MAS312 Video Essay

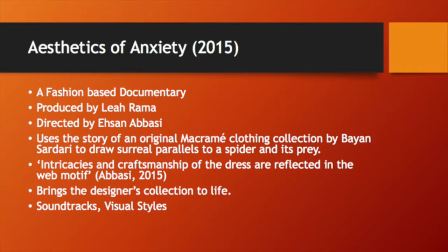Aesthetics of Anxiety is a fashion documentary directed by Chen in 2015. The film uses the story of an original macrame clothing collection by Bayan Sadari and draws a surreal parallel to a spider and its prey. The film also focuses on the intricacies and craftsmanship of the dress through the web motif,
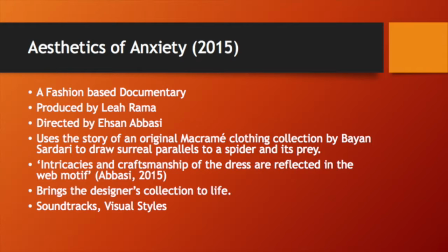thus bringing the designer's clothing to life and also creating a sense of tension for the audience through the use of soundtracks to aid the visual style.
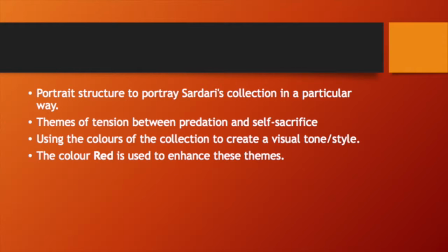This documentary uses the portrait structure to communicate the complicated nature of the dress that Sadari has created. The documentary uses Bayan Sadari's collection to create the themes of tension between predation and self-sacrifice.
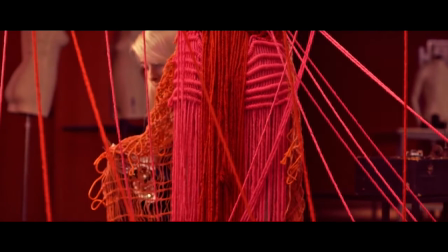Rose web is irregular and without apparent design. A human hair next to a strand of web is huge.
By drawing upon the colors in the clothes to create the visual tone of the documentary, the filmmaker already establishes a sense of danger.
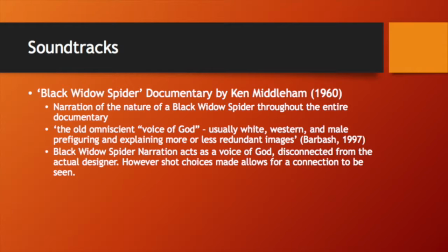This is further enhanced to the narration of the 1960 Black Widow Spider documentary by Ken Middleham to support the visual images of the dress and the designer.
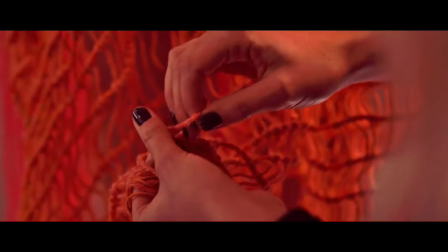The audience makes this connection between the spider's web and the web-like nature of the dress and its complexity.
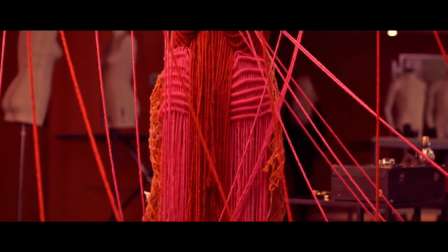As Lisa Barash writes in Chapter 8 of Post-Production of Sound, the use of voice-over narration is usually the old omniscient voice of God,
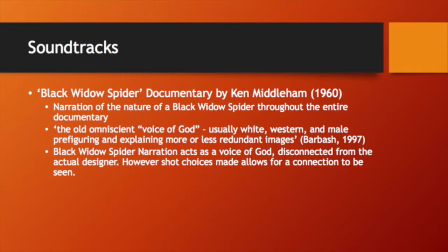usually white, Western, and male, prefiguring and explaining more or less redundant images, which in the case of aesthetics anxiety is true to the extent to which it acts like a voice of God, as Abasai makes a symbolic connection between the disembodied off-screen
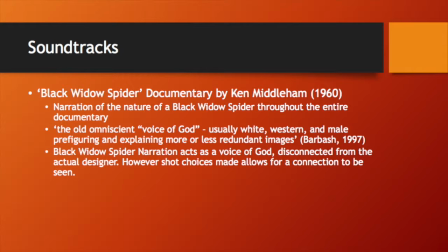narration about a Black Widow spider towards a fashion designer and her collection, and the intricacies of the dress that she has made.
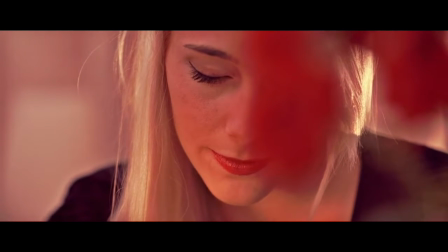No spider is known than the dangerous Black Widow, whose poison is 10 times as strong as that of a rattlesnake.
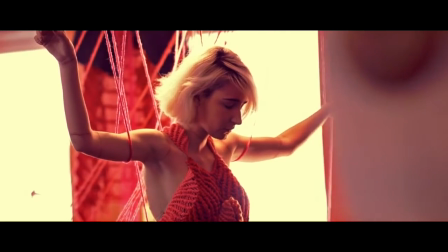The Black Widow is easily recognized by her coal black body and red hourglass marking.
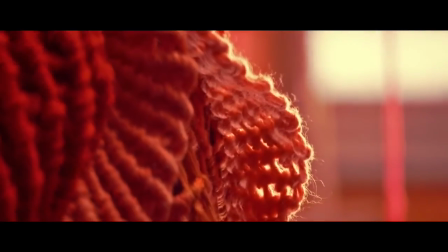The hourglass is usually exposed because the Black Widow hangs upside down from her web.
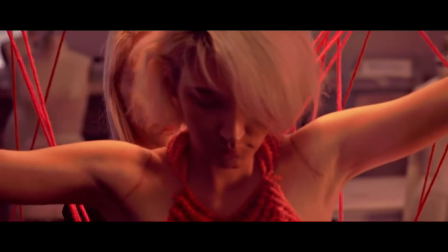She belongs to the family Theradiidae, the comb-footed spiders.
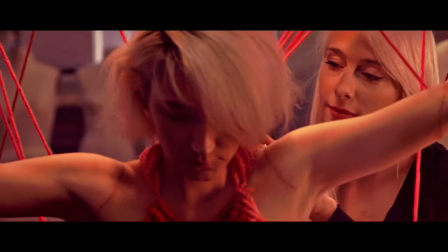The Black Widow subsists on various insects, such as this cockroach.
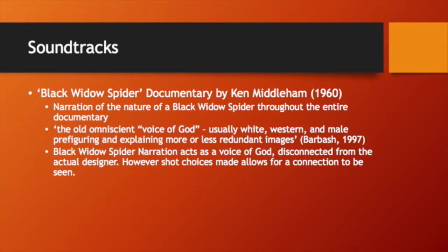He begins to shape the audience's perspective on the dress that is presented by connecting the shots and audio together. Abasai is able to draw a surreal parallel to this spider and its prey. This parallel is also further heightened through the use of another soundtrack.
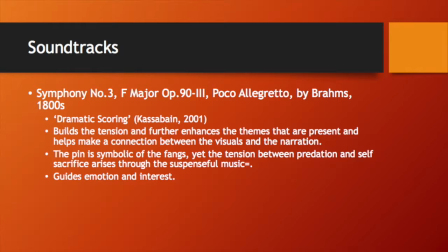The 1800 Symphony No. 3 Poco Allegretto by Brahms is also used to help build dramatic tension between the narration and the visuals, as seen through this clip.
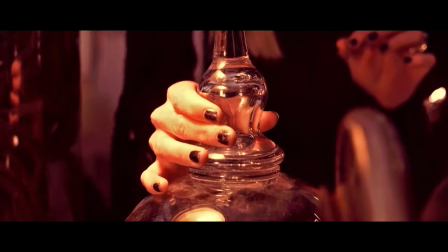The fangs are hollow and about a 50th of an inch long. They're fed by unusually large poison sacs.
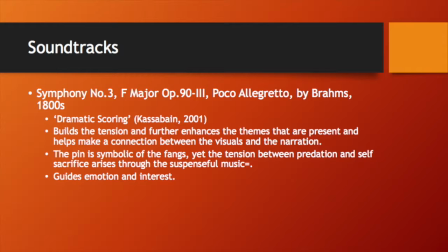The use of dramatic scoring to match the events and intensify the moment is used throughout the documentary.
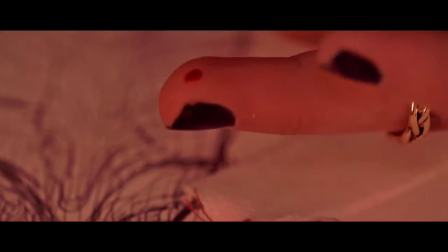An example would be the visual image of the pin, and Sadari pricking herself is symbolic of the fangs that the Black Widow spider has.
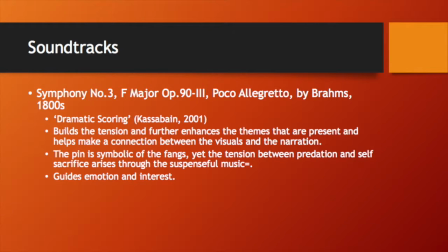The tension between the predation and the self-sacrifice arises to the suspenseful music which holds interest and guides the emotion of the audience.
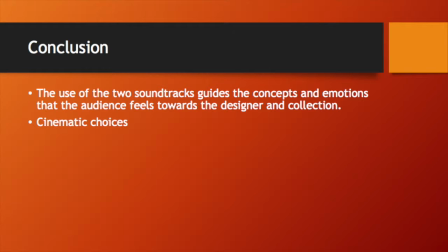To conclude, the filmmaker's choice to use two external soundtracks to create the parallels between the designer and the spider works very well as it guides the thoughts of the audience in a particular direction. However, these soundtracks do not work alone,
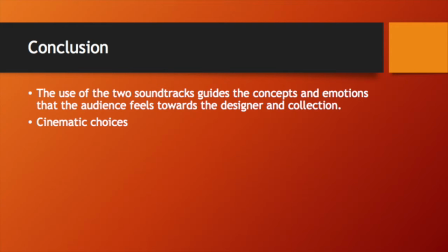as the visuals and the symbolism behind the actions and the props on the visuals help to further enhance the soundtracks and the meaning behind the documentary.